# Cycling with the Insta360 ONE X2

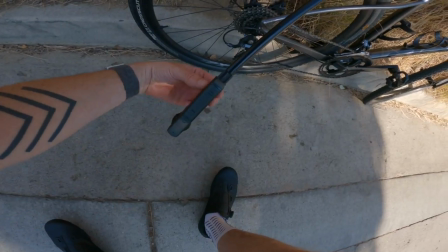so the next angle i took the selfie stick and kind of twisted it off to the right and put it down so it's over by the rear derailleur
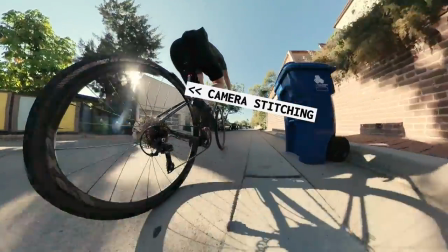and cassette as you can see the wheel is kind of messed up it looks almost like somebody cut the wheel in half and then stitched it together i guess that is exactly what happened that doesn't happen every time you kind of have to like mess with angles and learn you know which angle where do you have to angle the camera to minimize those kinds of stitching errors but the shot looks really cool it's low to the ground
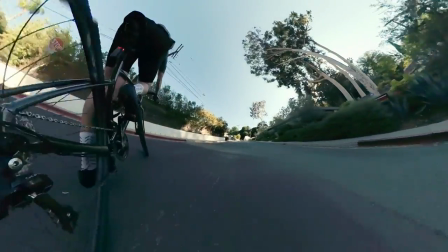makes it feel really fast i guess it's a good shot if you want like get new wheels or something and you want to show them off i like this angle for
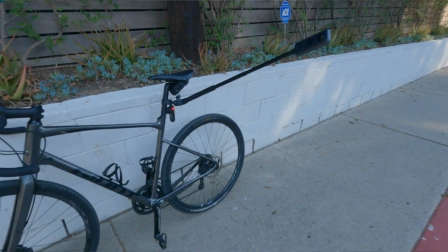the next angle i sent the selfie stick off to the left so it's still attached to the seat post it's about the same height as the top tube on the bike but it's basically just sticking like almost straight out to the
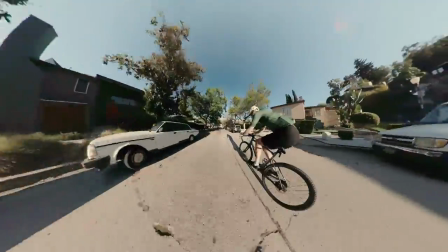left this shot looks really cool but it tends to be super wobbly I've found.
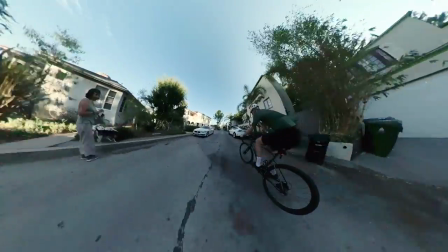And it makes sense. I mean, you're basically taking a selfie stick and then you're riding on bumpy LA tarmac. You know, of course it's going to look wobbly.
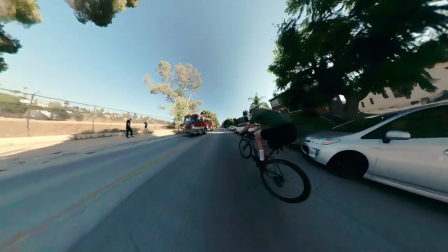So if you're on really smooth tarmac, if you have a super smooth pedal stroke, I imagine you want to be as wobbly as this, but that is something to look out for.
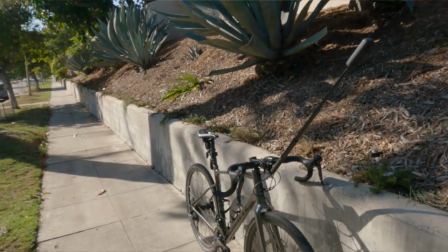Out front, it was the one I was the most excited about. I thought this would be great. Like if I could just put like a selfie stick on my bike here and turn it into a unicorn if i just put the selfie stick here and the camera here then
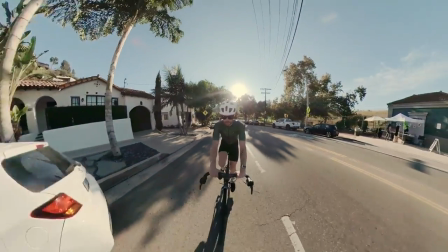i can ride you know both hands on the wheel i don't have to hold the gopro out like while i'm riding
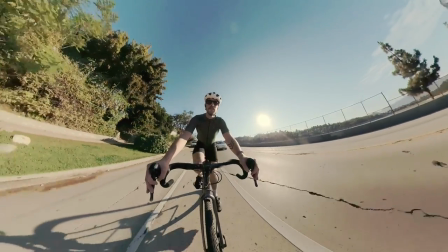in reality it just didn't look the way that i wanted it to look i tried a couple different angles like i moved the selfie stick up
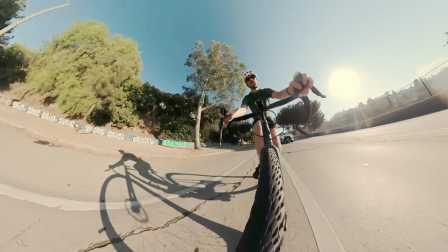and down again it looks cool i don't know if it's good for a segment like this where i'm talking to you i think it'll be better for action shots but I'm going to try again like if I can get that angle to work like I will use it every single video the
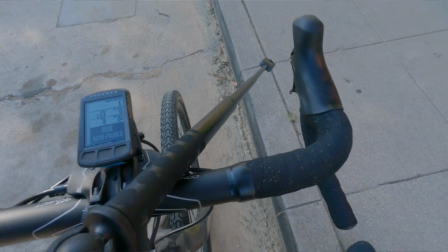penultimate angle that I used was a front of the wheel and then down a bit I like this angle it's low to the ground it feels really fast
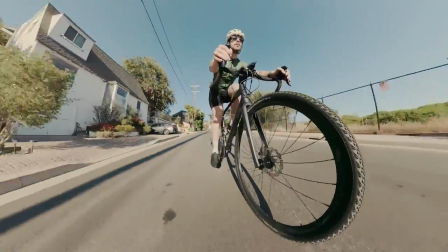again it's a great way to show off your tires it just feels kind of unique as cool as it is though it's not as cool as the next one,
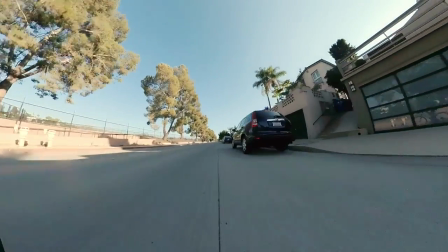the last one, which was my favorite.
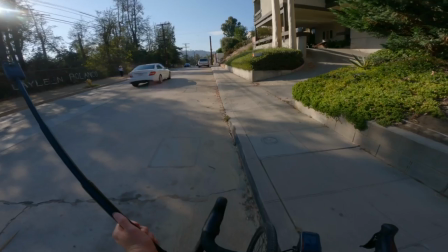I took the selfie stick, I attached it to my drop bars, and I sent it like way out to the left.
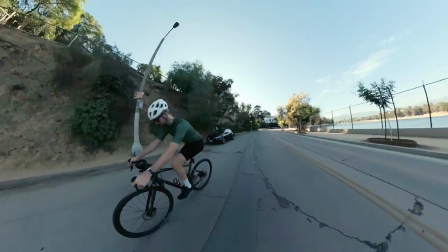And the cool thing about this is you can get the full bike, and rider I guess, without a lot of distortion, and it looks really cool on turns.
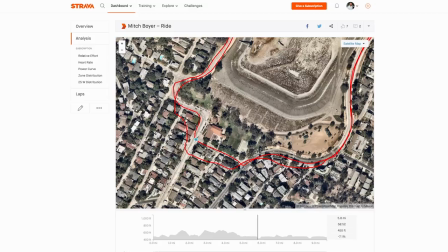Let me show you this. So here's a map I'm going through like this little set of turns, and here's what it looks like on camera.
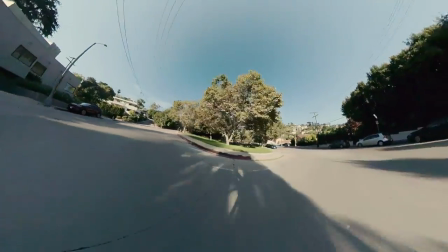That was my favorite angle, and I thought it looked pretty cool, but really what makes these all look cool is when you put them all together in a sequence. But before I show you the sequence, do me a solid, hit the like button. And as a thank you, here's a picture of my adorable dog.
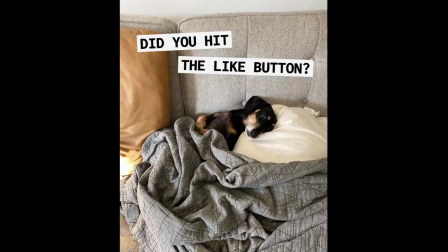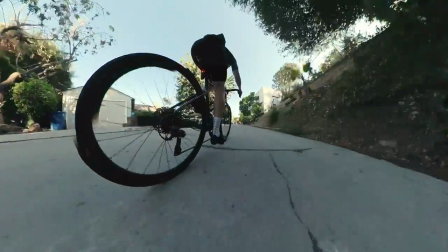So now that I've had it for one full week, what do I think of the Insta360 ONE X2? Let's start with the bad because it's not all good. There are some things that I don't love about it. Image quality. It's not great. And I'm not just talking about resolution.
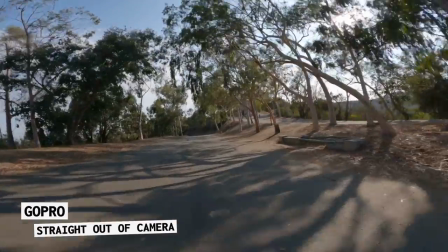We'll talk about that in a second but the color science like gopro's color science is way better than insta 360's color science the
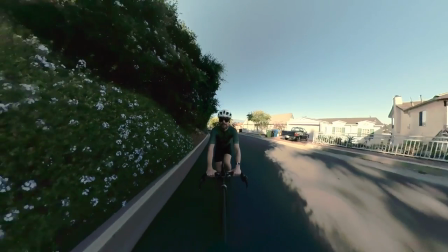colors i can get out of here are like amazing the colors i get out of here like you know they're good disclaimer on that i'm a designer i've worked as a printer as a retoucher like colors are super important to me i may just be nitpicking here the second thing i don't love about it is not unique to the insta 360 camera it happens to all 360 cameras and that's stitching errors.
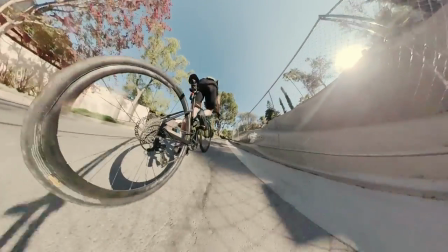It is annoying to have a shot set up and then when you look at it later you realize there's a stitching error that cuts your wheel right in half.